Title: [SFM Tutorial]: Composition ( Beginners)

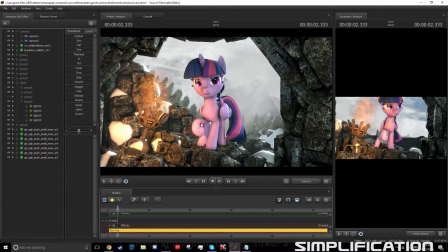you can see, because it's a different colour, and it's a lot brighter than everything else, it's giving more emphasis on Twilight and the fire around it so it's showing that so it's very hot but also you can see that it's giving more so you're going to immediately look at Twilight because she's the
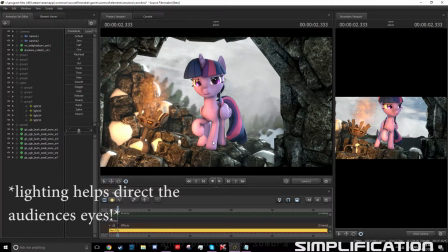brightest she's the brightest thing in this image right now you can see the orange really helps that as well because it's a different color it's so you can see like if you were to turn away right now and then look at the image you would probably see Twilight because one she's in the
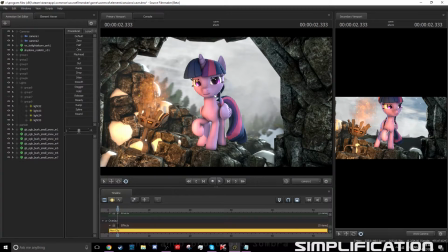middle and two she's a lot brighter than everything else in this scene so that's another way that you can help the simplification and a way that you can get your audience to look at your character directly is by increasing the light and this can work with nighttime scenes as well just making your
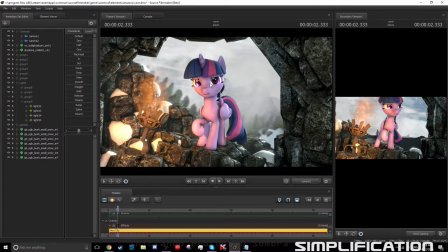characters a little bit brighter than everything else that's going on in this scene so let's go back right here okay so my last rule with composition in SFM is working with aperture and also
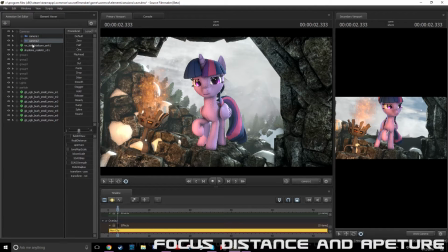aperture and also focal distance so when we grab our camera that we just placed and we moved around to
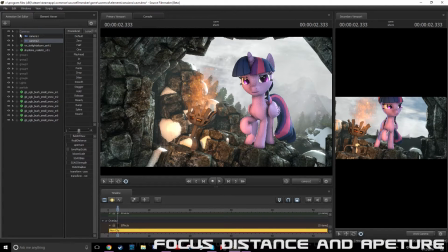the rule thirds you can see that there's these options when we click on the camera you can see there's these options field of view focal distance aperture tone map scale bloom as ssao bias ssao strength radius and whatnot well ones that we would really want to work on is focal distance and aperture
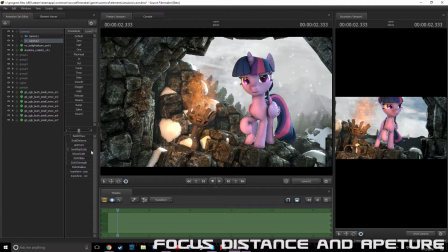so if we get this focal distance and we just like we have to be in motion editor first we grab this focal distance and we just grab it and we want
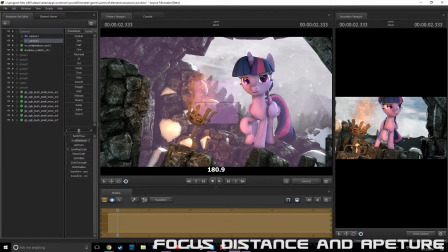it the focal distance between like we want the focal distance to go in like through our character's face but not like quite through we just want it to go like just chop her face in half pretty much and then if we just bring what okay i will just explain what focal distance
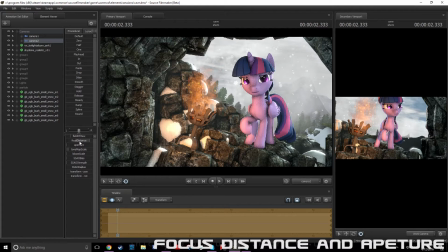is it's uh where your character um where wherever the focus distance is because you can see there's a square here massive like uh pretty much like a like a a wall a purple wall with the opacity
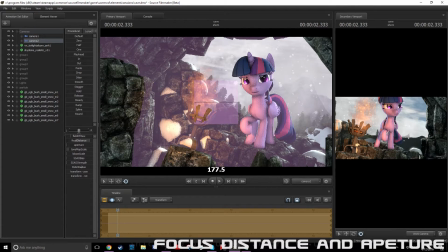dropped pretty much if we just bring this across you can see that everything through that square through that square right here and everything behind her will be blurred out also the stuff that's in front of her like you can
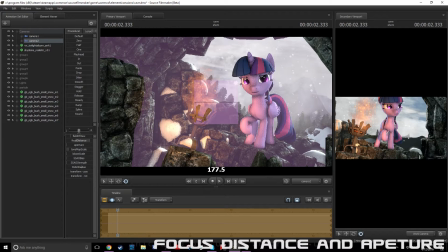see there's this uh uh little uh brick to the left you can see it's like cutting through yeah that will be blurred out as well it's it's only something that's going through so you can see this uh that little fire cauldron thing you can see it's going through yeah well that won't be
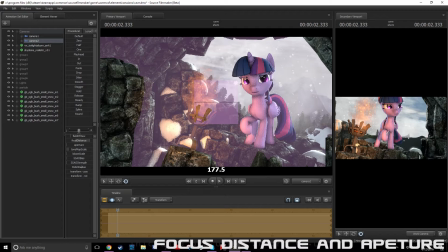blurred you can see the part where it's actually cut through and you can also see twilight's face yeah that won't be cut through as well and aperture is how much blur
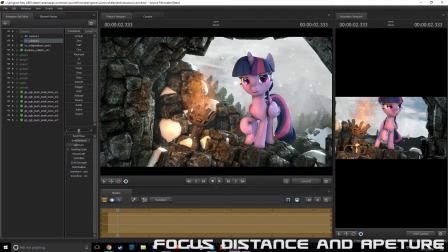will actually you know occur so if I just bring this up you can see and then when we just put in camera 2 and just let it render quick render you
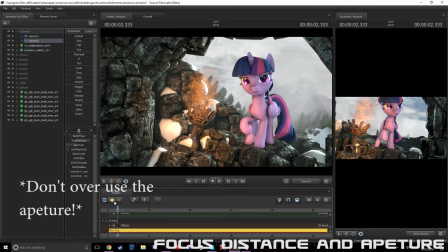can see everything else is just a bit blurred but you can see the character is still in focus and the way that we can also in where I can trade the immediate effect is is by bringing it fully and we can see the immediate changes to it yeah
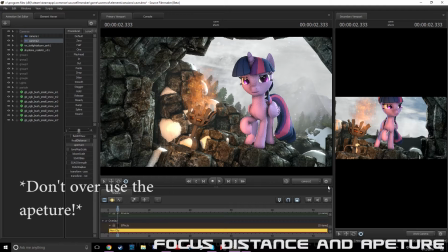so So now you can see what's actually happened. You can see that everything in the back is blurred. Twilight is somewhat in focus. Also, the little bit of the cauldron is in focus as well. And you can see that some of this as well has been blurred out as well.
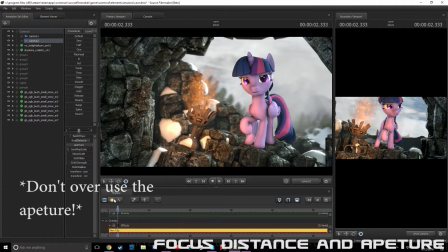And everything else in the background has been blurred to shit. Because with Aperture, you don't always want to drag it to the fullest extent. You only want a little bit of blur, especially if it's an animation. You don't really want much blur whatsoever because you're going to have things moving all the time. and it won't really look nice.
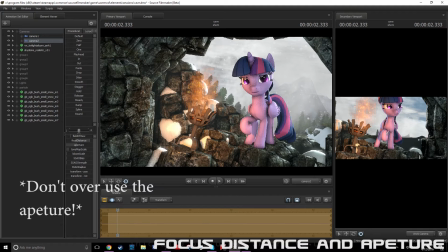Thank you, Brad, for that point, actually. And, yeah, so we just really just want to drop this down to, I guess, past the P, I guess. You have to play around with this setting. Like, you just don't want too much.